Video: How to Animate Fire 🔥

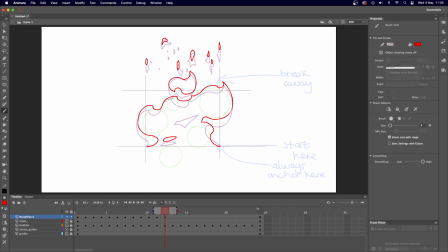[29:02]
And like I said earlier, don't be afraid to kind of change the shape throughout as well. If you think it'll make it look a little bit more fiery, a little bit more interesting. So just a couple of little dots there. I might just get rid of those two now.
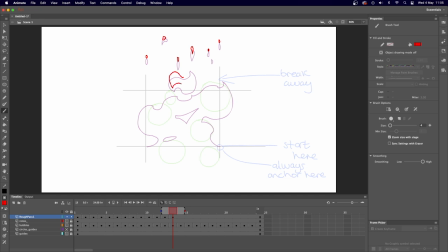[29:20]
Oh, maybe that one. So just always pushing the shape and changing it and making it smaller. Always introducing little sharp cuts and corners. Kind of keep it looking ferocious.
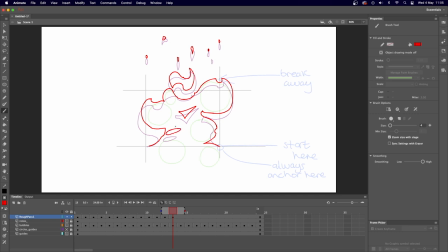[29:42]
So this gap I've got here, I might, in the next frame, I'll just kind of cut that connection and just have it as a new section. So make that one and just that one. That'll be the last embers, I think. So this one's rising up, kind of pinching that. I'm going to break these apart now as well.
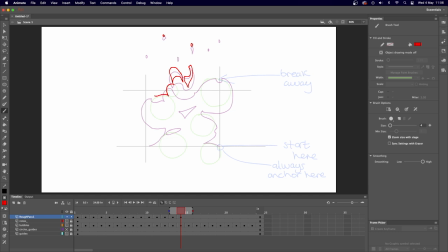[30:03]
So this little bad boy here is kind of still just kind of keeping connected. So I'm going to kind of break that away now. But I don't want to kind of break it too much because I don't want the whole volume to kind of fall apart. So just kind of doing this.
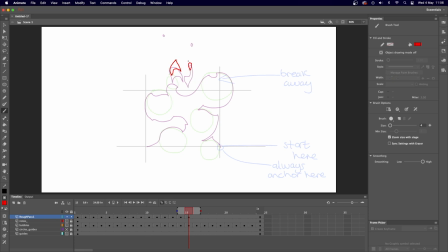[30:26]
So these are going to be the new embers because they've broken apart from this top line. And this little bit is just kind of hanging on.
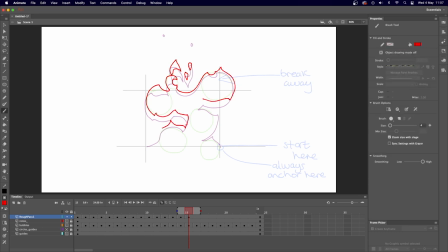It's getting there.
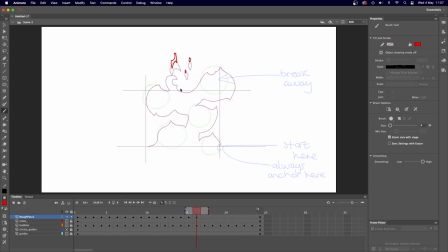[30:54]
So this section has broken away now, so I'm just going to give that its own little ember. This section is close to breaking off as well. May even break this off in the next bit.
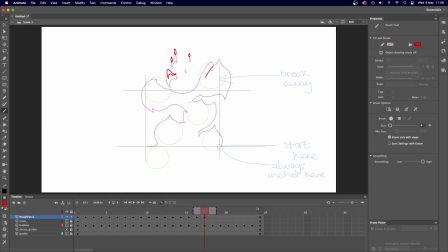[31:15]
So I'm going to break this section off now. So now I've got a new shape. The base of the fire. Might introduce a new little gap there.
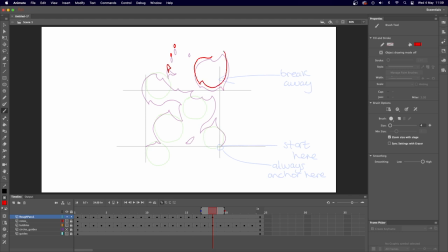[31:33]
So this one, I'm just going to kind of pinch all the kind of shapes around while trying to get it looking smaller. So I might like and pinch this section here and like have the whole shape kind of follow that.
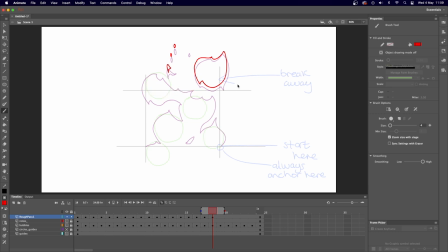[31:49]
I might break away this section even though it hasn't reached our top bit yet. I might break it away a little bit earlier. Now I can kind of give this little bridge its own section.
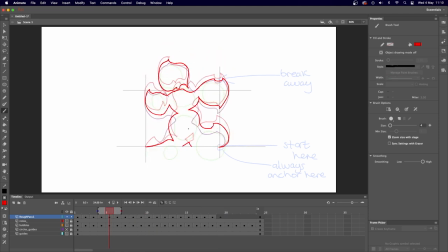So again, just kind of pinching this little section up from this side, just kind of give it a little bit of texture. Might give this like a little rotation treatment from earlier as well.
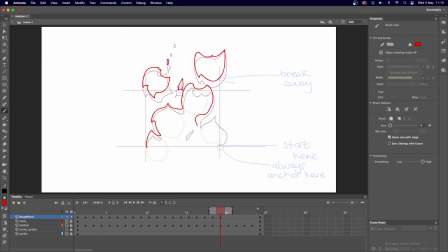And you'll find there, was it? You'll find, who's the tree painting man? I always forget, Bob Ross. Is he the one who always said like happy accidents and stuff?
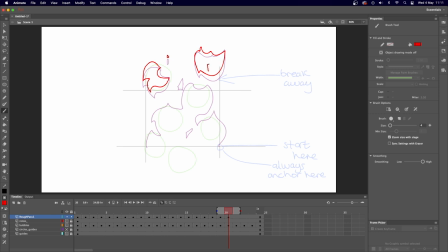[32:44]
I think that applies to animation as well. I might even just introduce a gap into this thing here because I think it's a bit too big. Yeah, I think happy accidents is a very animation friendly term as well, especially when you're animating straight ahead like this.
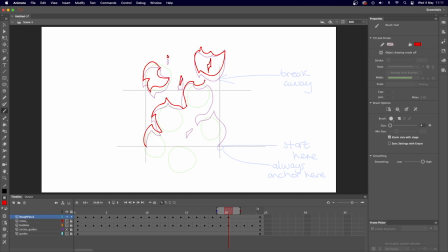[33:02]
You'll find there'll suddenly be things that you're like, oh, okay, that kind of works. I think iteration is the name of that.